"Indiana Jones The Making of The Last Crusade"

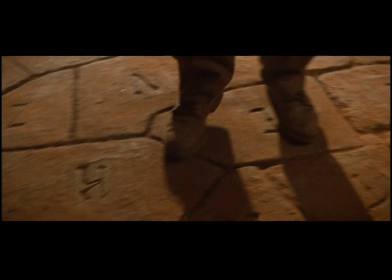You know, personal leaps of faith, the trust your love for your father when all your experiences have told you that there's not a relationship to be had there.
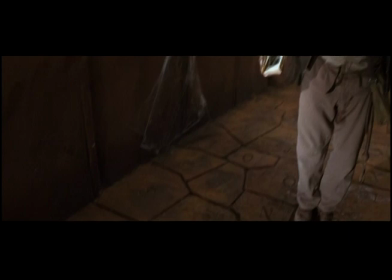It's one leap of faith after the other. And of course, there's many betrayals on that sort of broken highway.
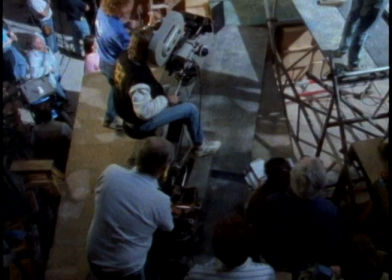One of the greatest leaps of faith was the one where Indy has to step into nothingness and winds up stepping onto a forced perspective,
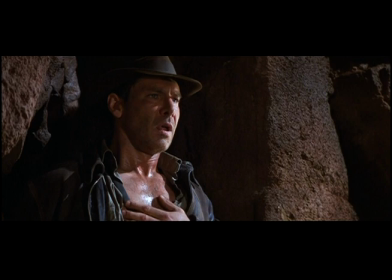onto an actual wall made of rocks that is painted to look like what's below,
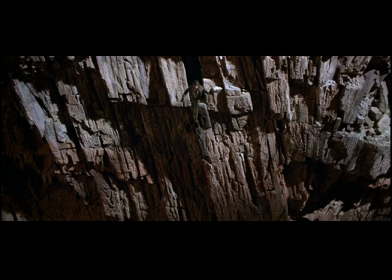meaning the perspective looks like there's nothing there. And he must make a leap of faith and take that one final step until he hits a rock bridge that spans the abyss,
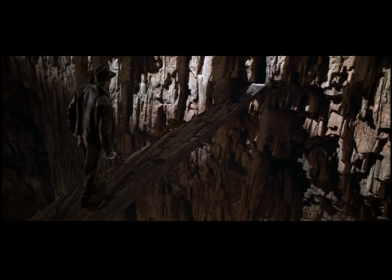and that was one of the most interesting things ILM did.
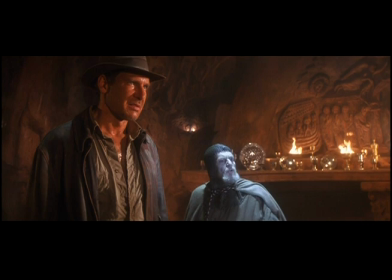Which one is it? You must choose.
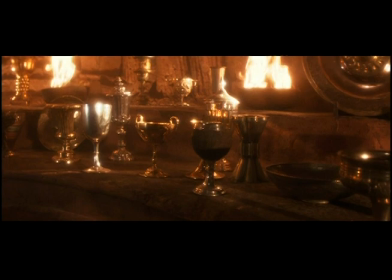But choose wisely, for as the true grail will bring you life, the false grail will take it from you.
Well, you know the actor Robert Edison, who played the knight at the end, that extraordinary monk-like figure, just guarding this one great secret.
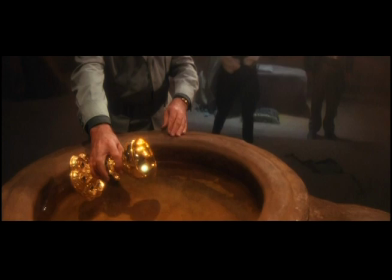He was such a wonderful actor, Robert. Fantastic voice to a wonderful rolling voice.
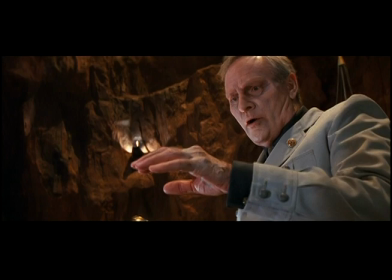And he came in and I thought he lent a tremendous gravitas to that part.
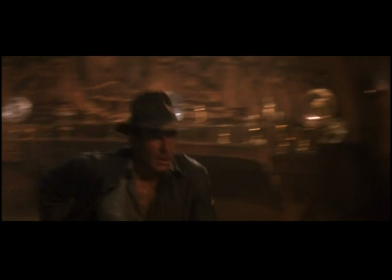But at the same time, he was able to take that wonderful line, He chose poorly, in such a dry way that it was really funny.
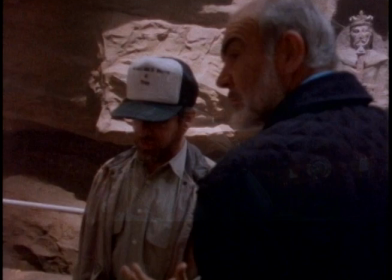When I saw it, it got an absolute belly laugh.
He chose poorly.
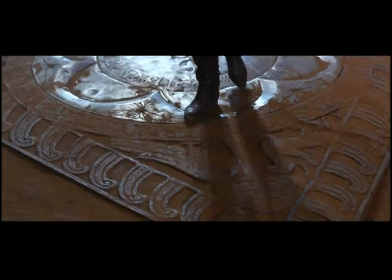When Elsa takes the grail, she tries to flee. The minute she crosses the seal, she's thrown off her feet by an upheaval.
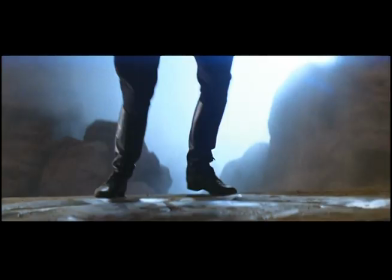She falls and drops the grail. That's when the crack forms. On the different parts of the set, I think we had about five gimbals, what we call gimbals, and that is when the ground can sort of rock and roll.
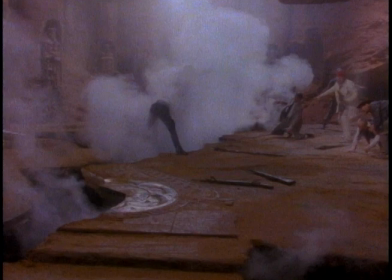And they were all hydraulically controlled, so we could give the appearance of an earthquake. And then we had a gap.
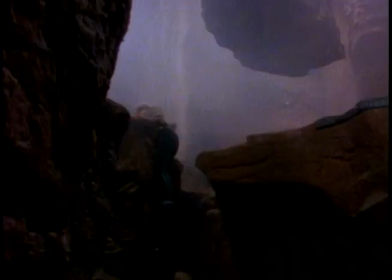...appeared in the earthquake, which Chalice and Doody falls down... ...when she's trying to get the golden chalice.
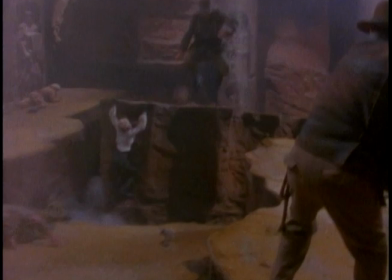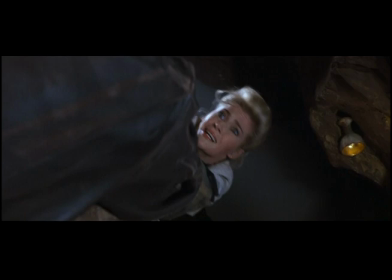And the great moment in that movie for me... ...is the moment where first Indy is holding Elsa.
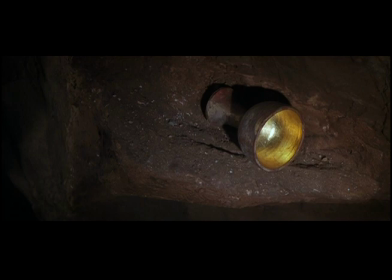And Indy says to Elsa, give up the grail. You know, honey, I can't hold you.
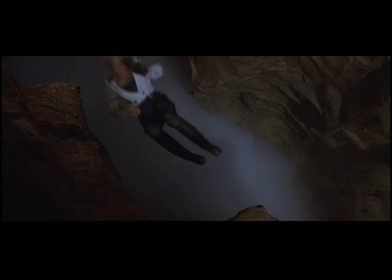Give it up. And Elsa keeps trying to reach greedily for the grail cup. And of course, the glove comes off her hand and Indy can't save her... and she falls to her death.
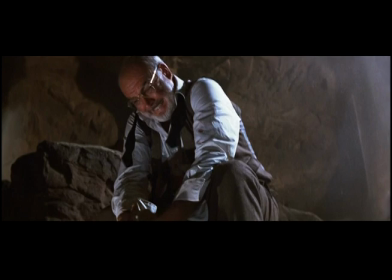All of a sudden, as Indy almost slips over, the father grabs him. Now the roles are reversed.
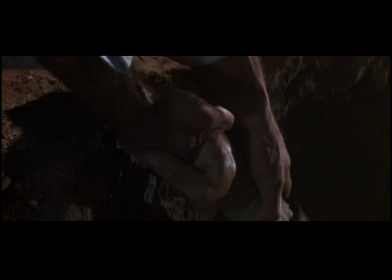Here's father holding son, and Indy has the same kind of moment.
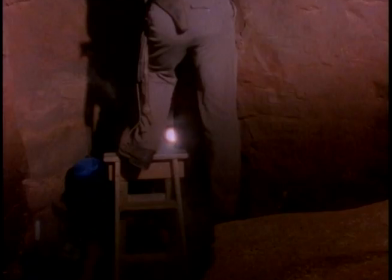You know, he's being attracted to the grail, and the greed that Elsa felt in her heart suddenly suffuses through Indy. And all through the movie, you'll recall, dad only calls him, you know, Junior. The whole film, he tortures him by calling him Junior. But for the first time, he says, Indiana.
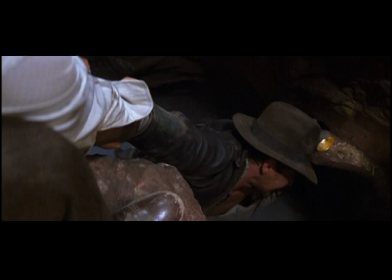Indiana? Indiana?
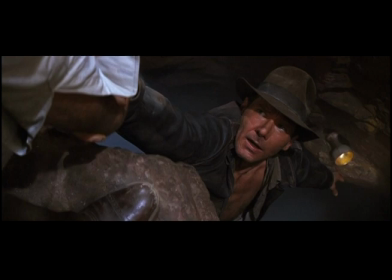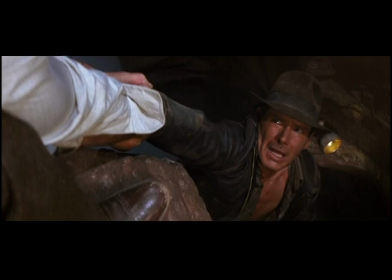And that stops Indy, and then Indy takes his other hand... ...and he's pulled to safety.
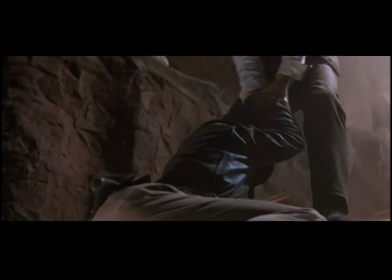And that was the bonding moment between father and son. The thing I liked the most about the film was that in the end... ...the real pleasure was in finding each other... and throwing the grail away and realizing that, you know, Indiana being with his father was more important than any of this other stuff that was going on, was a great ending because it didn't have anything to do with the object.
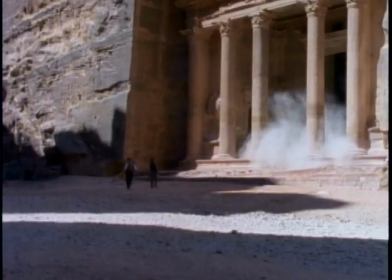In the end, we always have to get rid of the object somehow. That's always a problem. And this was the perfect way of getting rid of the object. It was the perfect way of telling the story.